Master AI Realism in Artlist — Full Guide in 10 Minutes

So most AI videos still look fake, but every once in a while you'll see one that genuinely makes you question whether it was filmed or generated.
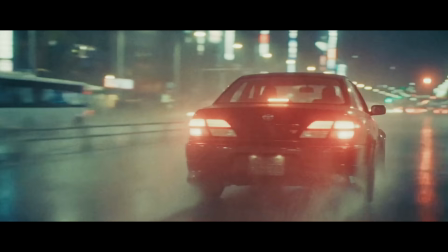And those are the type of results I've been working towards for the past year.
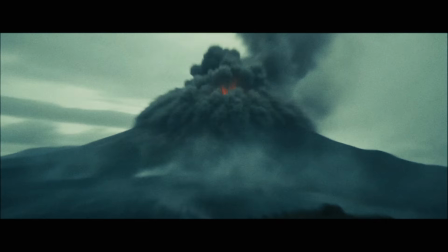Because realism isn't just about the prompts or the models, it's about understanding what our brains associate with realism in the first place.
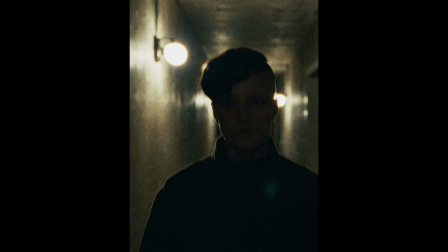Subconsciously, our brains pick up on a lot of stuff that we can't explain, like lighting, motion, texture, depth, imperfections, highlight roll-off.
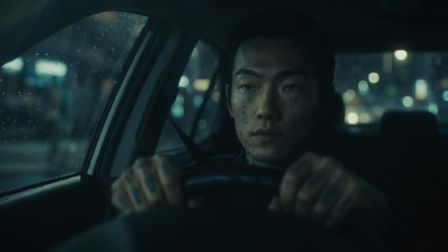The list goes on. So in this video, I'm going to walk you through exactly how to get realistic results like this from start to finish. Let's get into it. But also, we're giving away an entire free year of an AI Artlist subscription. All you have to do is comment what you found most helpful in this video. Let's get back to it. So part one, I'm sure you've heard this, but a realistic video starts with the image. In my opinion, you should be spending about 80% of your time on locking down the look of your images.
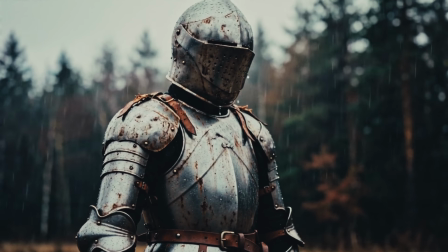This is the foundation on which your videos are built from. If you have an artificial image, you're gonna get artificial video results. But when it comes to making realistic AI images, I think you have 4 core fundamentals: lighting, depth, texture, and color. But one of the biggest things to remember is don't try to create the perfect image. Real footage is imperfect.
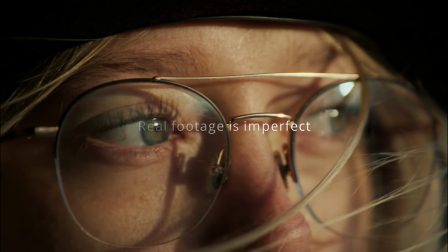Real cameras have softness, shadow lose detail, highlights bloom, skin has texture, light falls off. And if you don't prompt it, AI usually just tries to make everything too clean, too bright, too perfect.
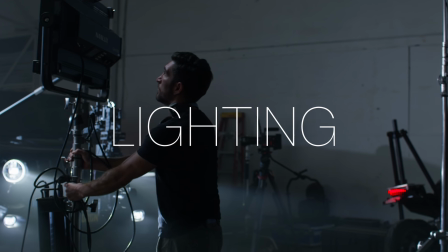And that's often what makes it feel fake. So let's go over lighting. People always say you need good lighting, but what does that actually mean? Because lighting is one of the most complicated parts of filmmaking. It can take hours and hours just to set up a single scene.
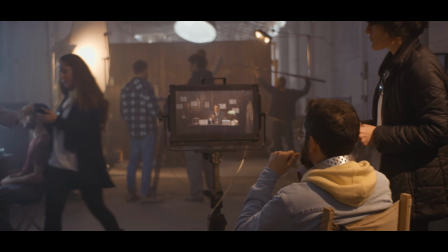You're dealing with angles, directions, diffusion, haze, color temperature, the list goes on. So even doing basic research on cinematic lighting can help immensely. But here are just some useful tips that have helped me in the past.
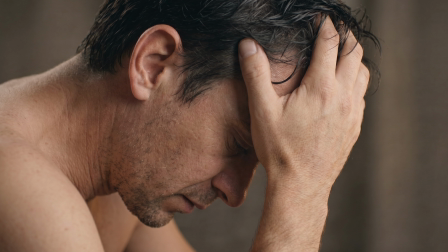One of the easiest ways to add depth and realism is to shoot from the shadow side of the face. And another tip is to prompt it to bring down the overall exposure.
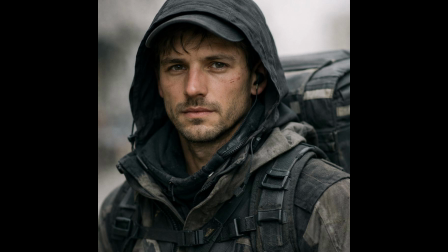AI tends to make images overly bright, but sometimes the background should be dark.
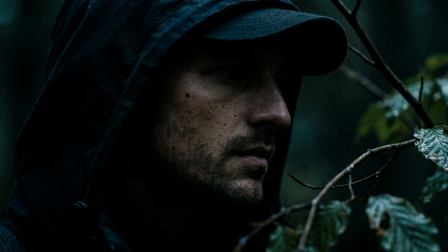Sometimes the shadows should be crushed. This is what gives it mood. This is what gives it character.
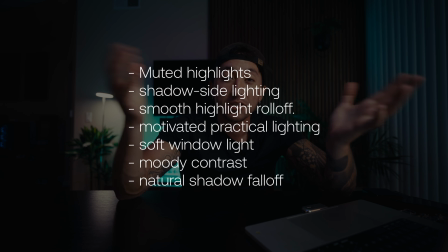But here are some prompting keywords if you want to pause and look at them. But let's move on to the next fundamental.
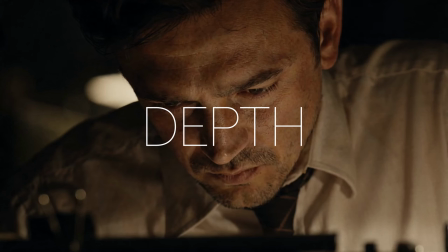Depth. Depth is basically what keeps an image from feeling flat. Think about it in layers. You should have a foreground, a midground, and a background. But one of my favorite things to do to add depth is to add atmosphere. When shooting cinematic scenes on my camera, I like to add cinematic haze or use a fog machine. But especially adding this into AI images, I always find it makes a more realistic image.
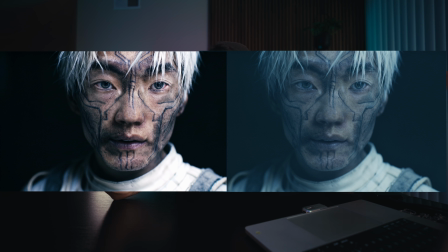So here's one image without haze, and here's one with haze. So here are some prompt keywords I'm going to leave up on the screen.
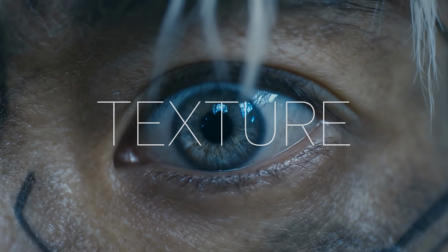You can pause if you want. But let's move on to the next fundamental, which is texture. Arguably one of the most important things when it comes to realism, because AI notoriously smooths out texture or does some weird artifacting that our brain immediately picks up on. So when prompting for skin textures, you want to be very specific.
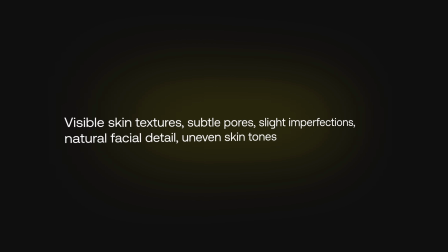You want to ask for visible skin textures, subtle pores, slight imperfections, natural facial detail, or even uneven skin tones. Those little imperfections are what make a face feel human. And the next one is film softness, because real cinema isn't perfectly sharp.
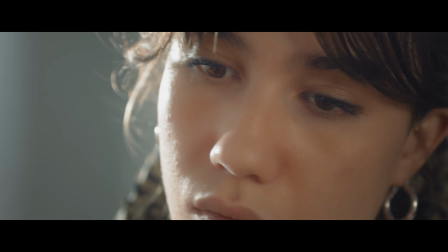Cinema cameras and lenses have a certain softness to them.
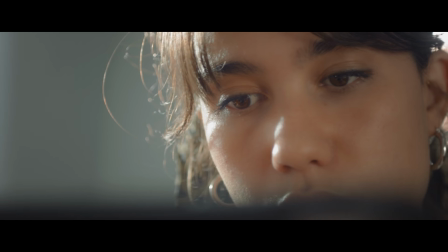Highlights bloom a little, edges aren't digitally crispy, skin feels detailed but not harsh. And that's one of those subtle things that can make an image feel fake even if you can't explain why. And here are some more prompt ideas. You can pause if you want to. But before we move on, if you guys are interested in all things AI, don't forget to hit that subscribe button and hit that notification bell to always stay updated. Let's get back into it. But now let's move on to the last fundamental, color. Now, color is what gives the image intention. I would say this rule is more of a cinematic rule more than a realism, because you can have an oversaturated image that still looks real.
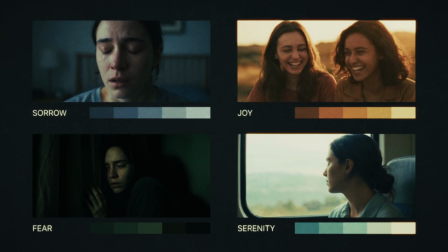So don't just ask for cinematic colors, have intentional color palettes. The palette should match the emotion of the scene.